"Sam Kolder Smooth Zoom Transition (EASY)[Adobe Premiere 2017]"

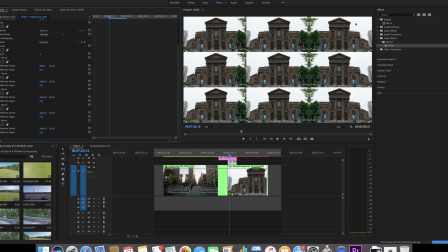3:09 Left Until these two lines meet right here Anyway,
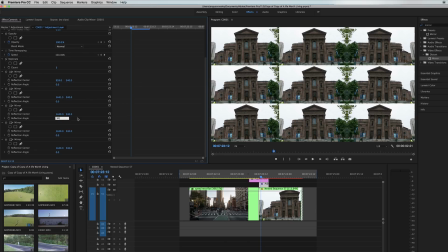3:14 the next angle that we're going to do is 90 degrees on the reflection angle So you just type that in you'll notice right
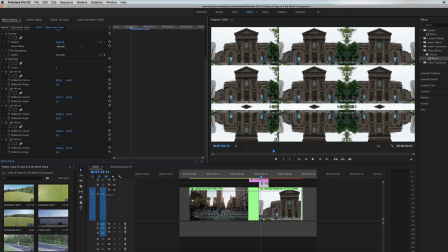3:20 away It flips it and then here we're just going to change the y position and pull it down until these two
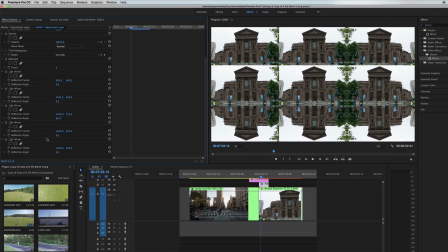3:26 lines right here meet on the on the bottom line so you get rid of that boom alright so that's done now we just have these two lines right here on the left and on the top so for this one I'm gonna go with 180 degrees and you'll notice cover the whole screen we're
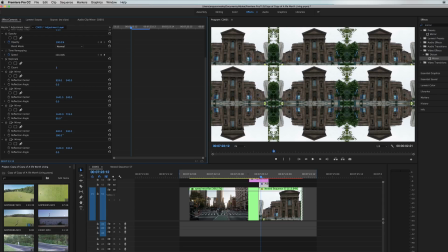3:40 just gonna drag all the way to the left on the x-axis until you bring this clip over and pull it and you can see right here is there where the split is this harsh line and you just got to meet these up so it creates a nice smooth mirrored look all right
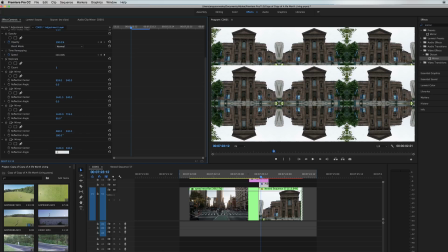3:56 that's pretty good to me and then the last one you can do 360 or negative 90 and then just pull it up on the y-axis until
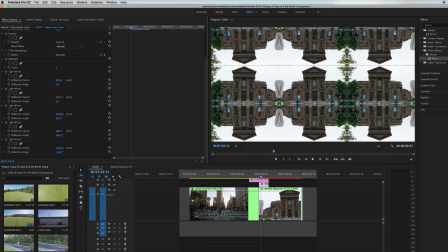4:05 these two meet right here and then boom that looks pretty good to me everything's mirrored i can't see any hard lines or anything um these are
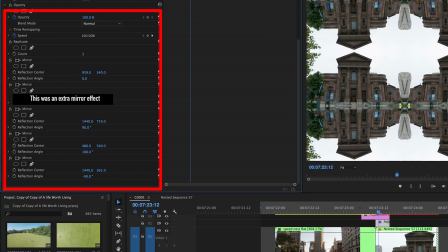4:12 the numbers right here over that that i used if you guys want to look at how to do that and copy what numbers i use so you don't have to search around move the bars and you just type the numbers but yeah that's it for that so after that what we're going to
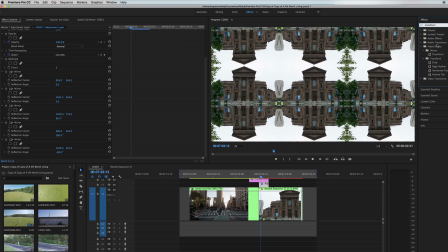4:23 do is search up another effect called transform it should be under the distort uh tab in the effects panel and we're just going to drag that on the top adjustment layer make sure this is on make sure this is on the top adjustment layer the bottom adjustment layer is like the effect
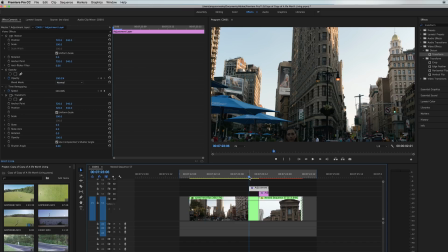4:37 and the top ones like controlling the effect so basically what we're going to do right here
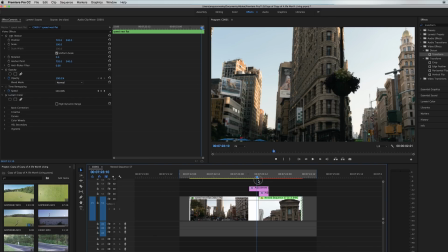4:43 is zoom in on this clip and then we're going to start zooming in this clip and the mirrored edges
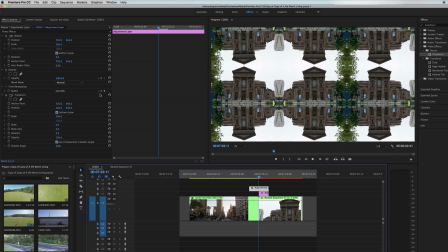4:48 is going to make it look like you're zooming in from far away so to bring this back into the center and make this one clip and not look like it's mirrored you start at the very beginning of this hit the stopwatch right
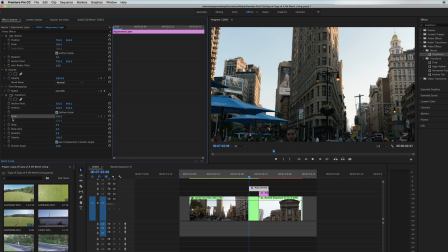4:58 next to scale to start uh the key frames for that and make sure your scale is set to 100.
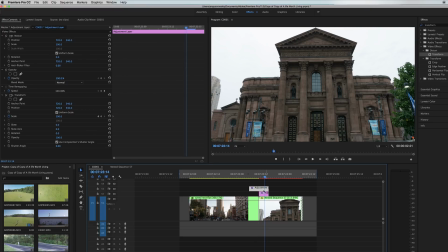5:05 then what you're going to want to do is come i'd say like to the middle or at least just before the end of this second clip i mean just before the end of the adjustment layer and then adjust your scale to 300% and then just drag this keyframe over to the end
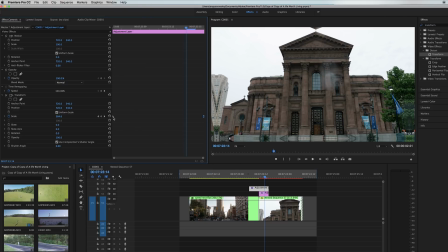5:20 so it's at the very end of the adjustment layer and then you can hit ease in on both of these so it's nice and smooth and already you can see it's a pretty nice zoom transition but you may notice that you can see a little bit of this all this stuff down here
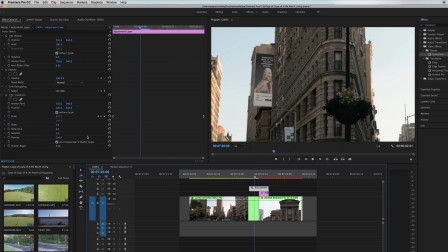5:36 so to make this a little bit smoother what you're going to want to do is add some motion blur and to do that all you have to do is uncheck
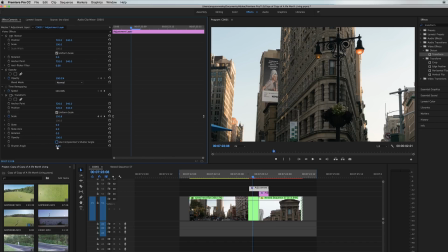5:43 this box right here that says use compositions shutter angle and then right where it says shutter angle you can type in any value that you want to create motion blur typically i've seen people use 360 which is the most motion blur you can add and it makes it look really
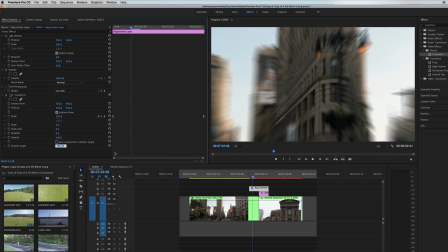5:58 smooth but i think sam colders look is a little bit lower so i like to use something like 129 and i think it just makes it
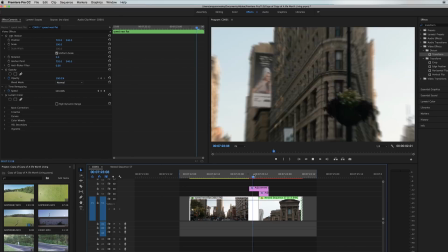6:06 look a little bit smoother especially for the zoom outs uh the zoom outs that he uses and uh yeah the last thing you want to do for this is uh obviously throw some sound effects in there sound effects definitely help sell the transition as a whole all right that one works good for
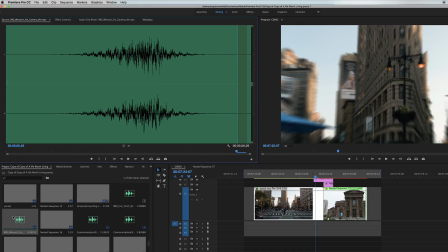6:21 me i kind of like that one so then all you have to do is bring it into your timeline and audio channel and just match
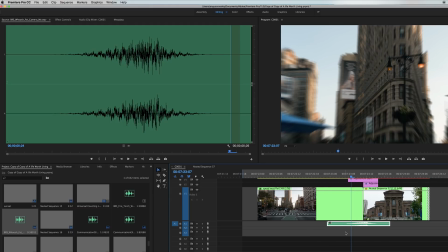6:28 up where the zoom is kind of at its peak level and sound you want to make sure that's at the cut between the two clips and i think
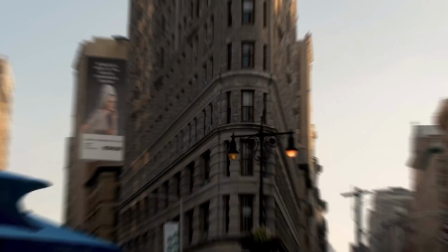6:34 that looks pretty good for me and then all you gotta do is play it back and you can see that definitely adds the effect if you took out the
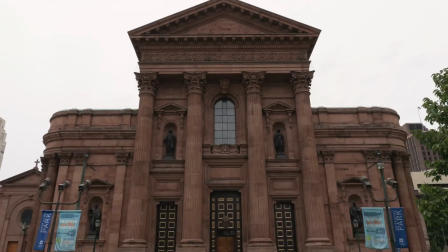6:41 sounds right here if you took out the sound effect right there it definitely makes a huge difference so it definitely adds the whole overall zoom transition and that's it for today guys that's how you do the same cold or zoom transition hopefully you guys got something out of it and enjoyed this video so if you did make sure to hit that like button subscribe to this channel for more content and that's gonna be it for me today guys so So until next time, I'll see you then.